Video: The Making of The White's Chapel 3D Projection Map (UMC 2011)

Well, the way this got started is a friend of mine, Mike Bird, actually got me in contact with some people from Alfred Media, and they were looking for somebody to basically take the 3D renderings of the church and create a projection map.
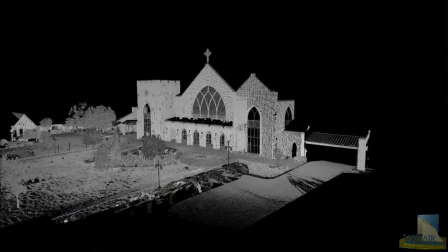0:21 The way we go about starting the project actually is we get a 3D laser map provided by another company which is converted into a CAD format and various other formats.
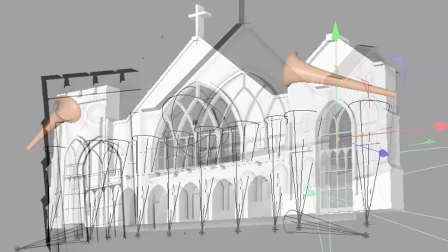0:34 extruded. We convert that into 3D models and begin to put the pieces of the building together.
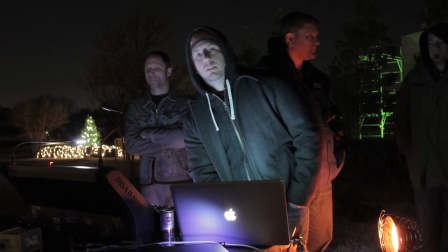0:42 Brandon Roth with Alfred was actually incredibly helpful in getting me the information of the pieces I needed to start putting the map together. I met with him along with Tim from White's Chapel who created actually an incredible music piece to go along with this and I couldn't have asked for for a better piece of music to animate to.
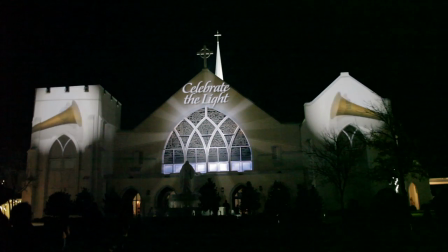They gave me a plot of the church here as you can see and just said you have free-range just design
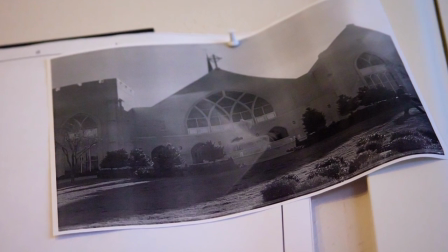1:23 whatever you want which is great because I could just come up with different pieces in any way I wanted.
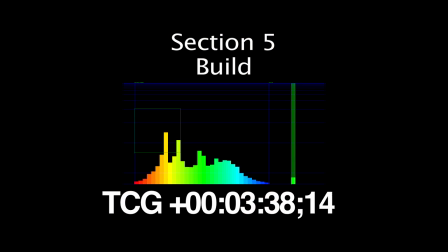1:29 I got the music I added section numbers to it and listened to it over and over and stood in front of the plot and just imagined what it would look like.
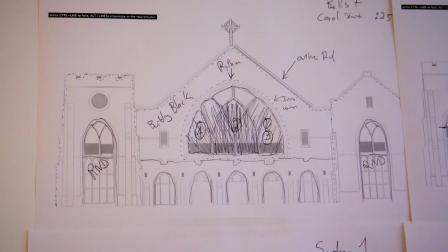1:36 Then I started sketching little mini versions of the specific
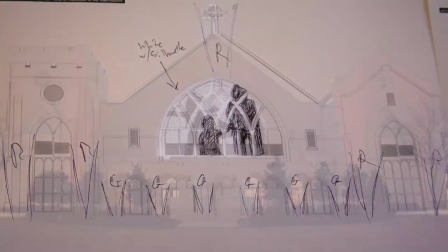1:41 sections on smaller sheets of paper until I kind of had a storyboard developed. After all the pieces were storyboarded, I started working on the various sections. I kind of skipped around depending on what I had time to work on that particular day.
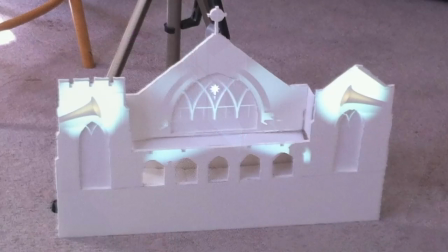1:54 I wanted to do a mini projection so you can see the mockup that I made here.
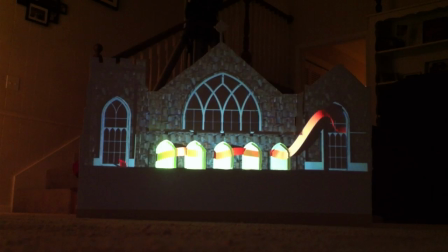2:00 I had all the windows and archways cut out so I could do a little test.
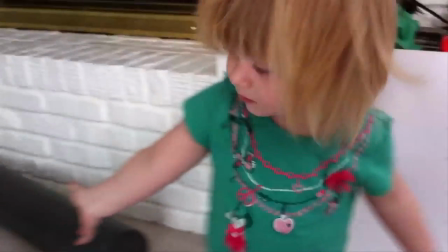2:06 My daughter was actually my biggest fan on this project. I think she has watched this probably 300 times or so. She asks for it every day when we come home from the babysitter. And now that it's finished, she wants to watch it on YouTube all the time.
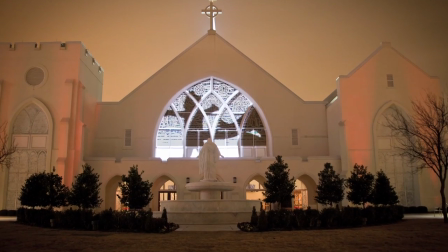2:23 For the beginning section, my vision was to have a child holding hands with her parents, walking through the snow to kind of go along with the audio track and it didn't work exactly the way we wanted it to just because we have a one and a half year old who doesn't really do what we say and just does whatever she wants. So after about three tries or so we actually came up with a better solution which was to have her run toward me in front of a green screen and I pick her up.
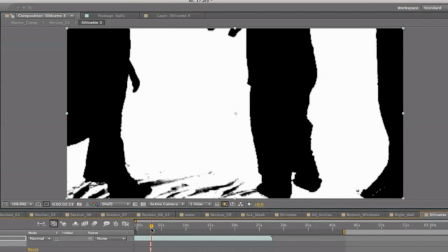2:52 We then silhouetted that and cut it out, put it on white and then put that into the window of the church.
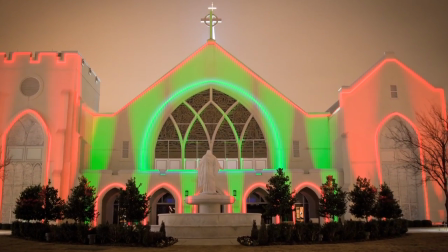3:00 Then at the beginning you can see there's some lighting, there's outlines, there's two different pieces that kind of go together to build this.
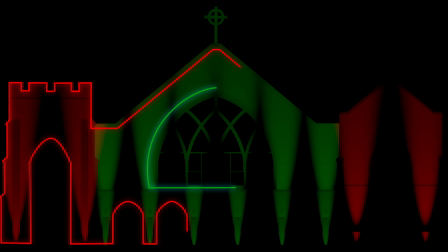3:09 There's the two-dimensional flat portions, things behind windows and in front of windows and arches that are very flat, and there are also the 3D elements.
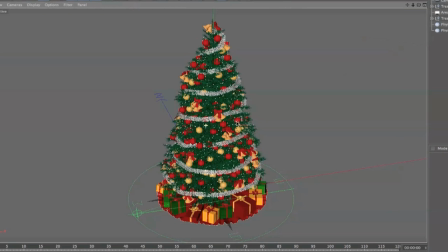3:19 There's 3D elements that are created and stuck into the 2D environment,
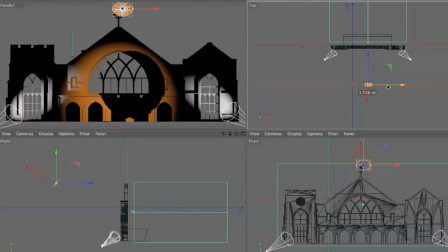3:23 And then there are 3D elements such as 3D lights that are actually being projected onto a 3D model of the building.
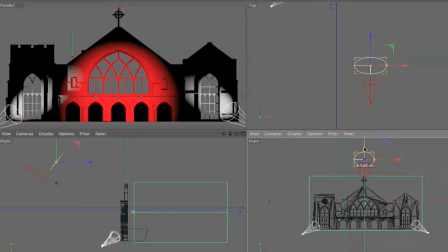3:30 That creates the shadows and the look that there are actually lights physically present at the church rather than just a projection.
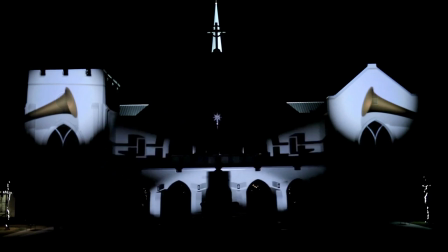3:38 You can see the lights here are casting shadows.
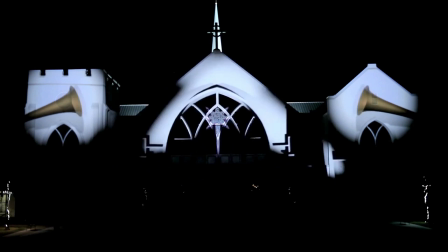3:42 And it looks like you've actually got movers sitting on top of the church that are being controlled by some sort of lighting board or something. Something you see in a concert environment. But that's all part of the 3D environment. What we're doing here is creating completely customized 3D elements.
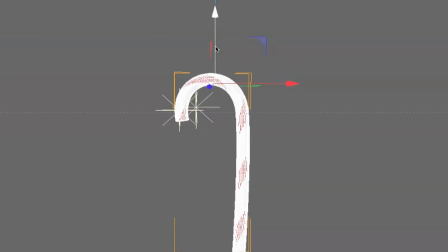3:58 These aren't a bunch of pieces of media off of some media server website, some stock content website.
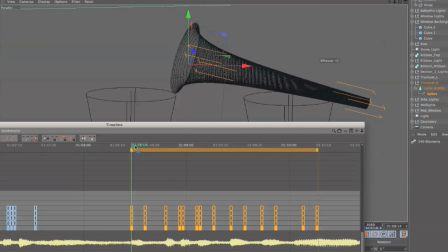4:06 These are pieces of 3D and 2D media completely custom for this particular building. There are various parts of the church that are further forward or backward. and there's other technology behind that in order to make sure that everything fits into place and that's where Brandon comes into play.
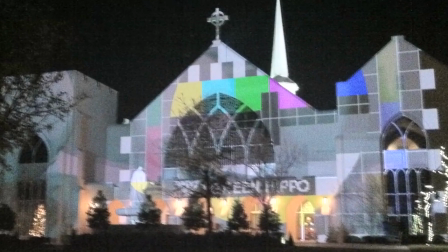4:25 And he did a great job making sure that everything was aligned correctly once I provided him with the source material. One of the things that was actually surprising to me was how much everybody enjoyed the wrapping paper section. That's something that was kind of on a whim.
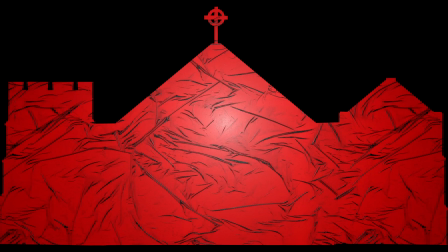4:39 There were various missing pieces in my final timeline that I didn't know what I was going to put there and I kind of saved those for the end. I ended up coming up with the wrapping paper animation and that seemed to get more oohs and aahs than I actually thought it would. I actually used a method called subsurface scattering in order to create the illusion that light was in front of the building casting shadows and then going behind the window.
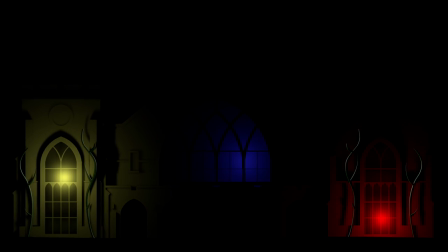5:08 When light goes behind objects, sometimes it's rather difficult to render accurate
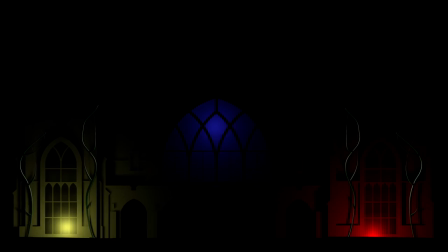5:14 shading as far as the lighting and textures of a light behind an object. I created a texture that was kind of like wax in a way that it scatters light so that it would look like the light was going into the building and moving around frosted windows and then coming back out and then creating more shadows on the building in the 3D environment. Now, in the section with the fireplace, I wish the windows in the middle could have been a little bit brighter so you could have seen the fire a little bit better. We did have a lot of problems with the windows, and Tim did a great job on the side windows covering all the windows with spray snow in order to get better bounce back on the light. The middle was stained glass, so that would have been difficult to do.
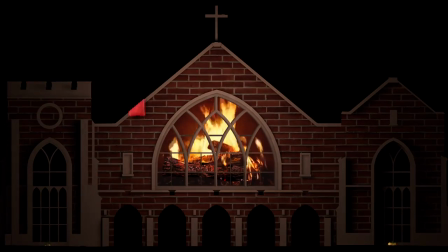5:58 Nevertheless it looked great and in the fire scene you can see here that I modeled some stockings, I modeled bulbs, I modeled the tree,
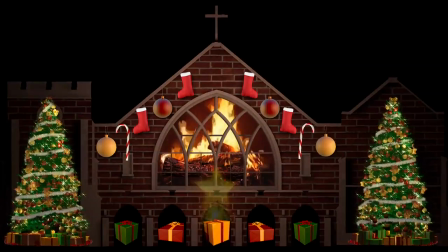6:07 I modeled everything in it and then the star goes on there at the end it's kind of my my my ode to Super Mario Brothers kind of did a
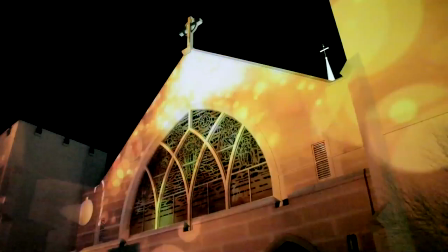6:15 little cartoonish animated star. Now in this section I wanted to kind of break from the Christmasy feel and go with something a little more fun and just kind of break from that for a second.
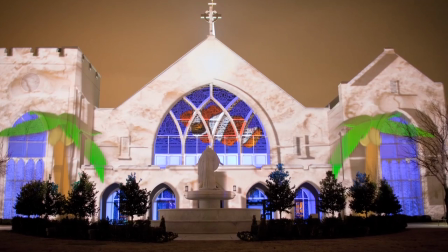6:26 So So the music to me sounded like something kind of tropical, so I decided to go to this whole tropical scene and model some fish.
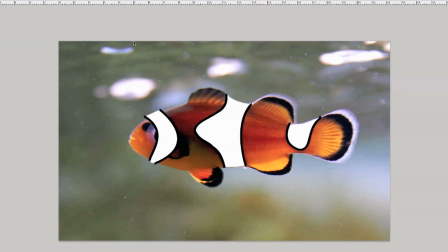6:35 All the fish had fins and swam by themselves.
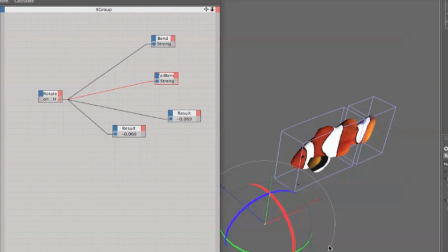6:39 I used scripts to basically make fish that moved on their own and then just put them into the scene,
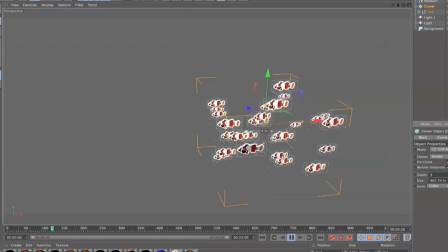6:47 modeled the fins in different portions. They're not fully 3D fish, they're kind of fake 3D fish, but that's really all I needed for this particular scene and added palm trees and water
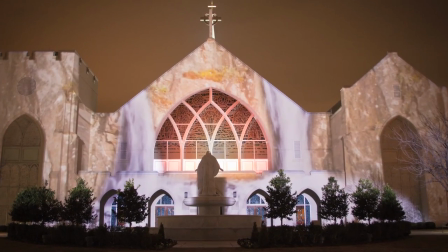6:57 and then into the waterfall which was actually a real waterfall that I masked in order to look like it was falling into one part of the building
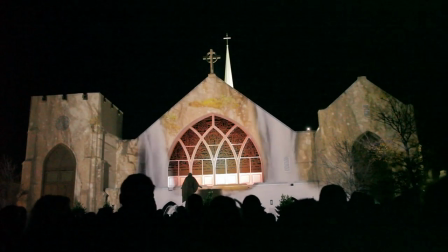7:05 and kind of overflowing to the bottom of the building over the arches.
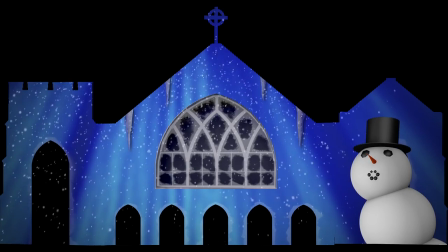7:08 I put a little bit of frost on the glass and added some icicles, modeled a snowman and some snow and made all that build up.
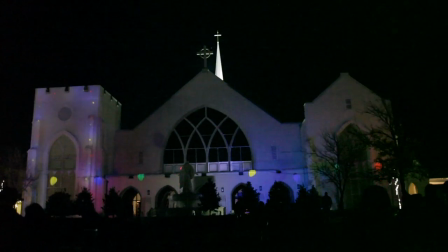7:17 Then in this scene there's lots of lights.
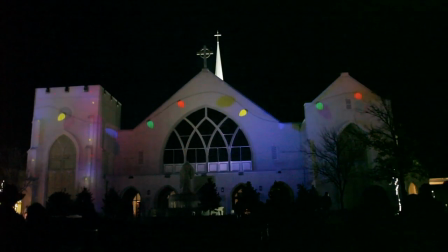7:20 These are actually lights that I put together on strands so that I could mold them and shape them in any way I wanted.
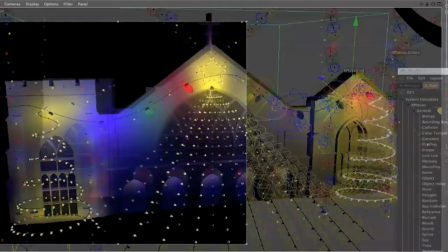7:27 The lights were controlled again with scripts just to make everything easier.
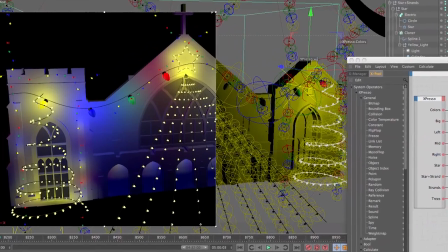7:31 Once I had everything into place I was able to just go in and turn the lights on and off with the music as I wanted.
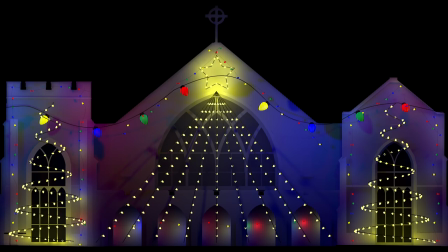7:37 And again these lights were created so they were 3D and cast shadows on the building.
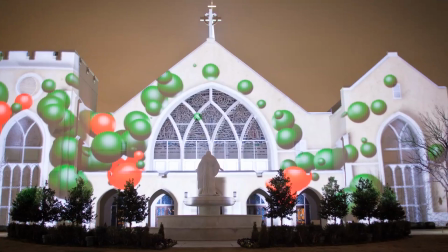7:43 I actually used real physics for the balls here in the church.